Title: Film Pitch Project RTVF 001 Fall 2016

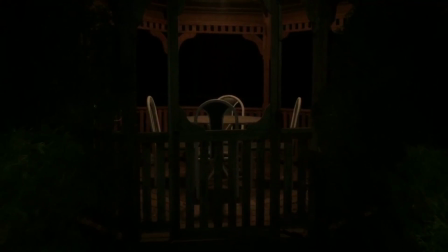(4:46)
This is also used within POV shots, where the audience becomes the character, sometimes even the monster, and is immediately immersed in the film,
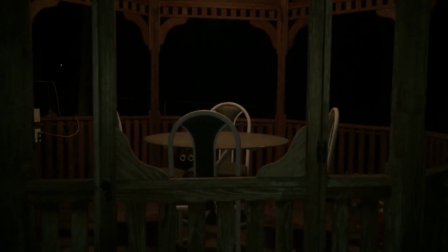(4:54)
since they are now seeing exactly what the character sees, giving the audience the best perspective during the film.
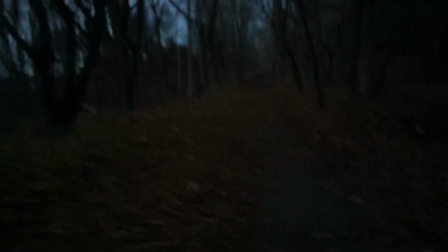(5:05)
These 2 shots in particular contribute immensely within horror films, and really allow the audience to be as immersed as the characters within the film.
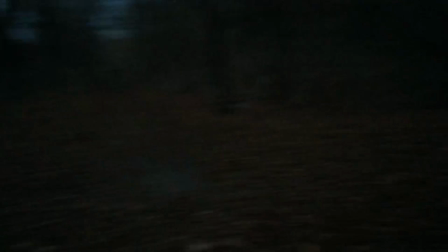(5:12)
Without these 2 shots, you lose a wide variety of emotions depicted within the situation, and lose aspects of immersion.
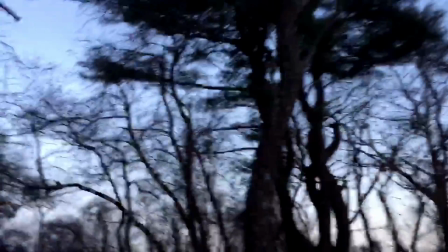(5:20)
That's why in our film in particular, these 2 shots will come into play heavily,
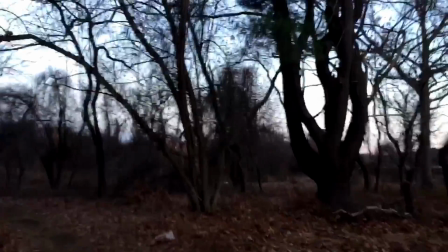(5:24)
especially during chase scenes with the POV shots, and the hiding scenes with the close-up.
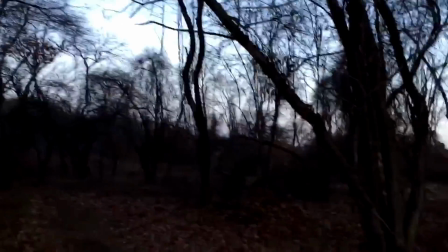(5:31)
So in conclusion, we will focus on using low lighting and low saturation.
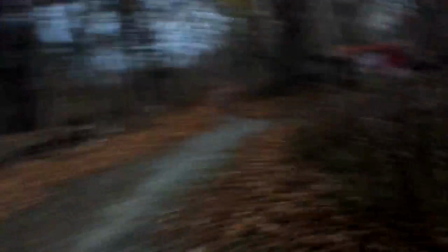(5:35)
As shown in the video clips beforehand, lighting is important when wanting to get a certain visual mood across to an audience.
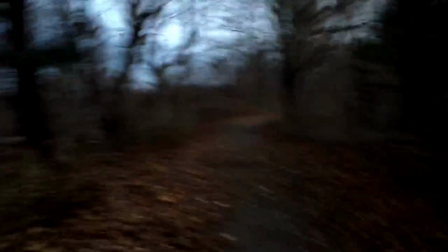(5:41)
However, when sound is added into the scene, it changes the mood in itself and allows certain emotions to be picked up from the images with the sound enforcing them.